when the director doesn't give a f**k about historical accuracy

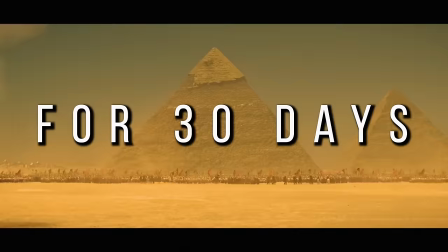4:08 So to try everything Brilliant has to offer for free for 30 days, visit brilliant.org slash Filmspeak or click the link in the description.
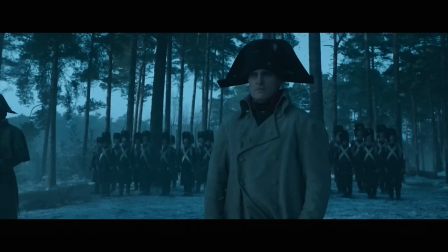4:16 The first 200 of you will get 20% off Brilliant's annual premium subscription.
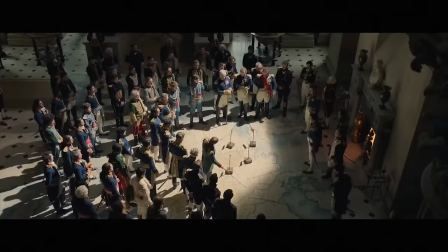4:21 Again, that's brilliant.org slash Filmspeak for a free 30-day trial.
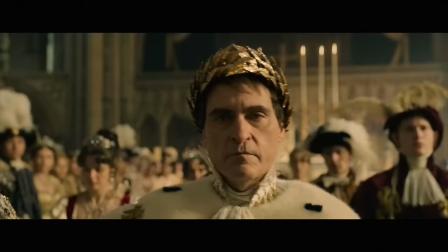4:26 Seriously, don't miss this. Brilliant rules. I've used their stuff before and I feel like I've gotten smarter myself, which I definitely need that because after this take, Yeah,
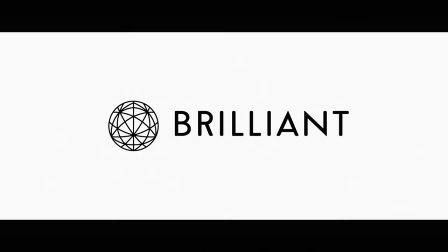4:35 you're all probably thinking I'm a big dummy, but thank you so much to Brilliant for sponsoring this video. I'll be honest, this was one of the harder videos for me to conceptualize, strangely enough,
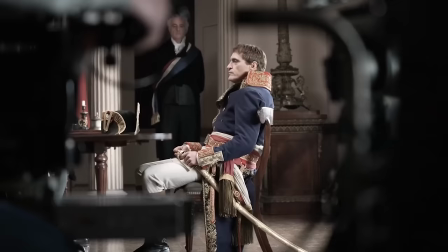4:46 because it's been almost impossible to talk about this film without stumbling into discourse about
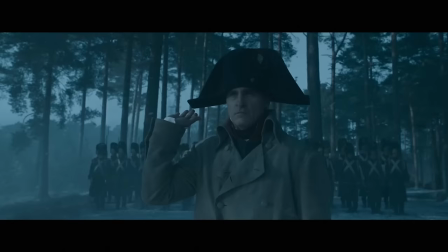4:52 whether the creative liberties it takes with Napoleon's life story are insignificant or downright damning.
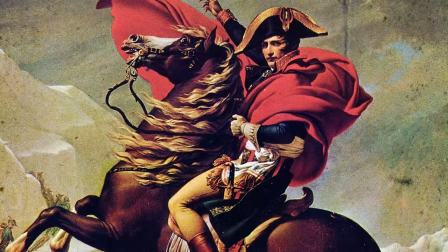4:58 Usually, I wouldn't wade into something like this because I'm not exactly qualified to speak on history, but with Napoleon,
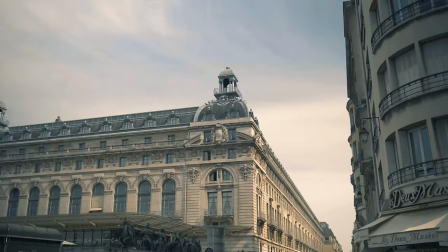5:04 I think I have a fairly decent leg to stand on, if you will.
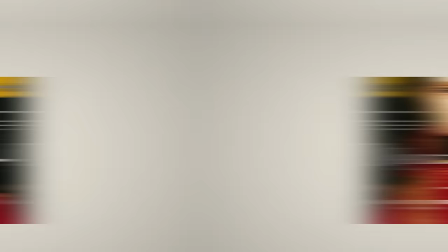5:09 While I'm no Napoleonic scholar, I've read a fair bit about the man, including Andrew Roberts' gargantuan biography, Napoleon, A Life.
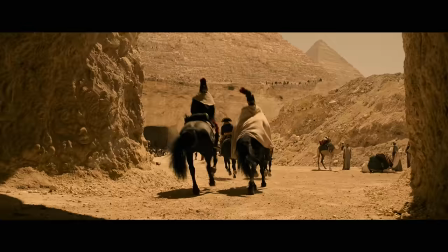5:17 And while I'm well aware the film is rife with small inaccuracies,
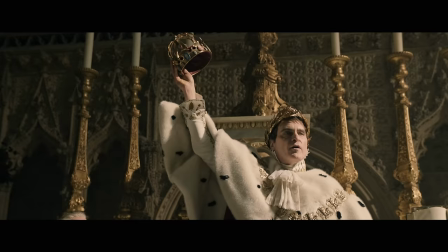5:21 I think it succeeds at painting a portrait of the man Napoleon may have been, which I haven't really seen it get much credit for.
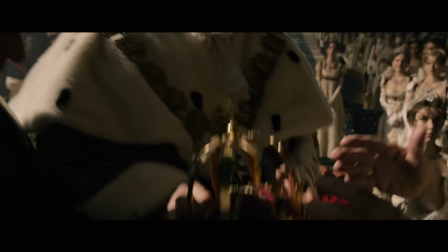5:29 From its first trailer, Napoleon made discerning fact from fiction about the infamous French monarch its primary selling point.
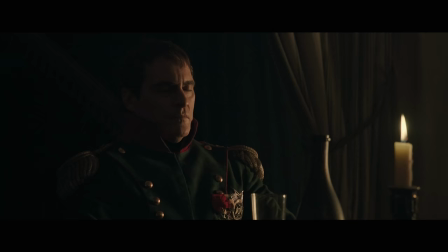5:36 It promised to disentangle Napoleon the man from Napoleon the myth, or at the very least,
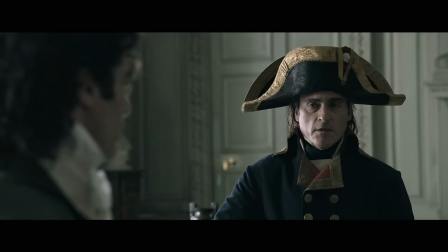5:42 highlight the very ways in which the man conformed with and contrasted against the legendary image he forged for himself.
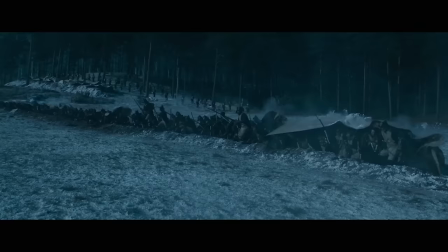5:49 In addition to taking liberties to streamline the narrative and place Napoleon in the heart of the action,
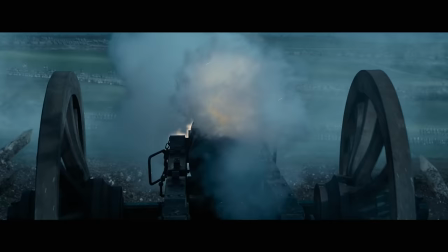5:54 such as putting him in the crowd for Marie Antoinette's execution, or on the front lines of Borodino and Waterloo,
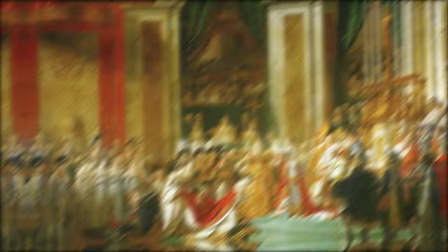6:00 Scott and screenwriter David Scarpa also incorporated numerous homages to famous artwork of Napoleon. Unlike other liberties taken by the filmmakers, these references serve to deconstruct the mythology surrounding Napoleon,
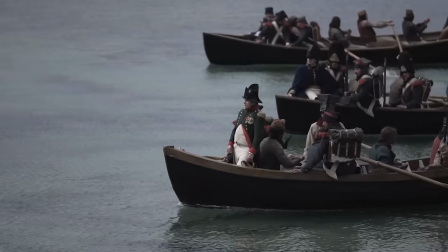6:16 directly quoting pieces that have contributed to our cultural perception of the French leader in order to subvert them.
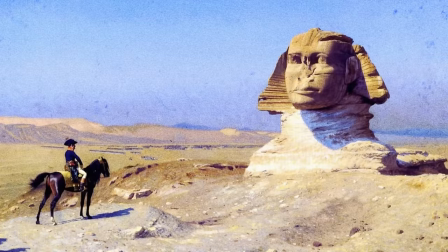6:22 Two notable paintings recreated in the film are Jean-Léon Jerome's Oedipus and Maurice Orange's Bonaparte at the Pyramids.
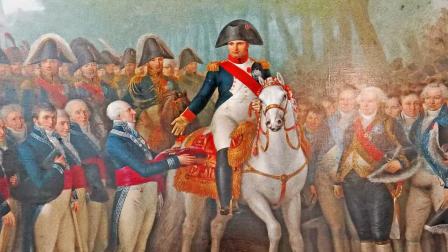6:30 Both of these paintings are considered iconic images of Napoleon and have informed the way we remember him to this very day.
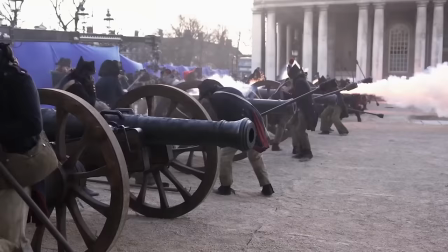6:38 But Scott isn't simply interested in recreating them to replicate the grandeur they convey.
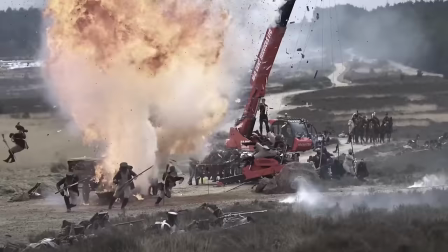6:44 He's deliberately evoking an image we strongly associate with the man in order to challenge it.
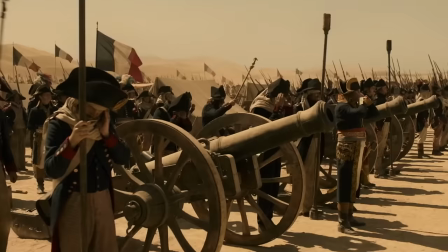6:50 Scott's quote of Oedipus is immediately followed by the now infamous scene of Napoleon's troops firing cannons at the Great Pyramids.
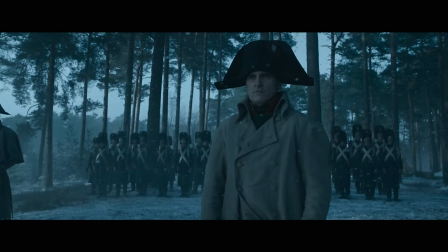6:58 Similarly, his homage to Bonaparte at the Pyramids gives way to a comedic beat in which Joaquin
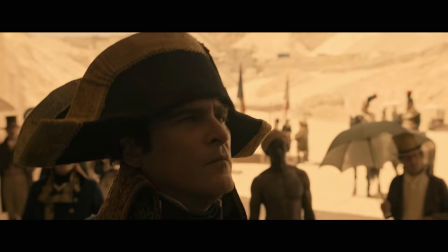7:04 Phoenix's Napoleon climbs onto a crate to put himself at eye level with the ancient pharaoh,
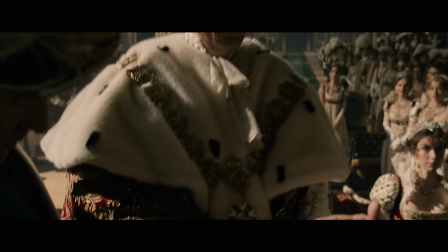7:09 only for that moment to linger awkwardly, as if to punctuate its utter insignificance, despite Napoleon's desire for it to be profound.
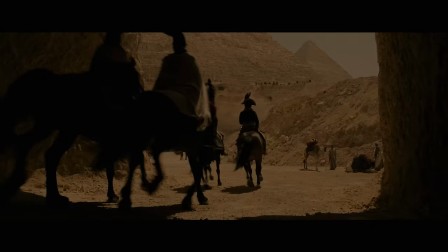7:18 In both cases, Scott deliberately subverts the mythologized image of Napoleon to create a visual shorthand
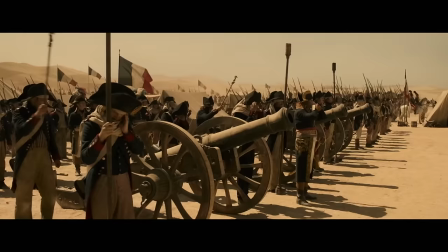7:25 for the way in which Napoleon's conquest of Egypt reflected his fundamental character flaws.
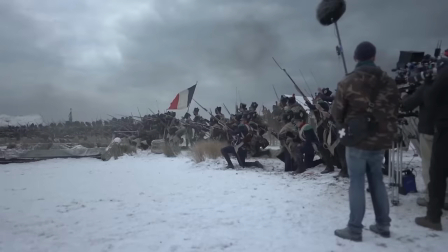7:31 Rather than simply showing us Napoleon at the Sphinx because it's an image we recognize,
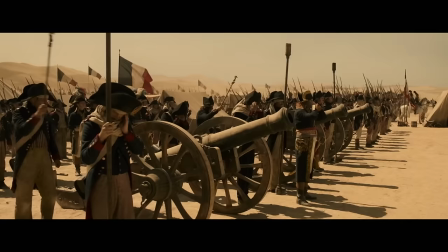7:36 the film uses the juxtaposition between that heroic composition and the immediate bombardment of the pyramid to make a point.
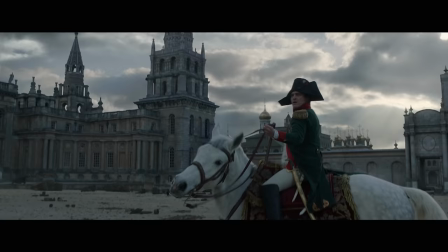7:44 That despite the mythology we've created around Napoleon, he was nothing more than a petty vandal who destroyed things to further his ambitions.
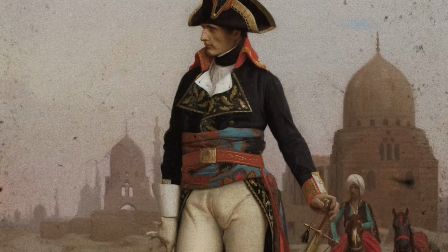7:51 He may not have literally fired a shot at the pyramids,
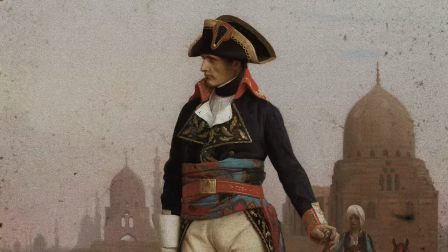7:55 but the image of him doing so symbolizes the very real destruction his campaign in Egypt wrought.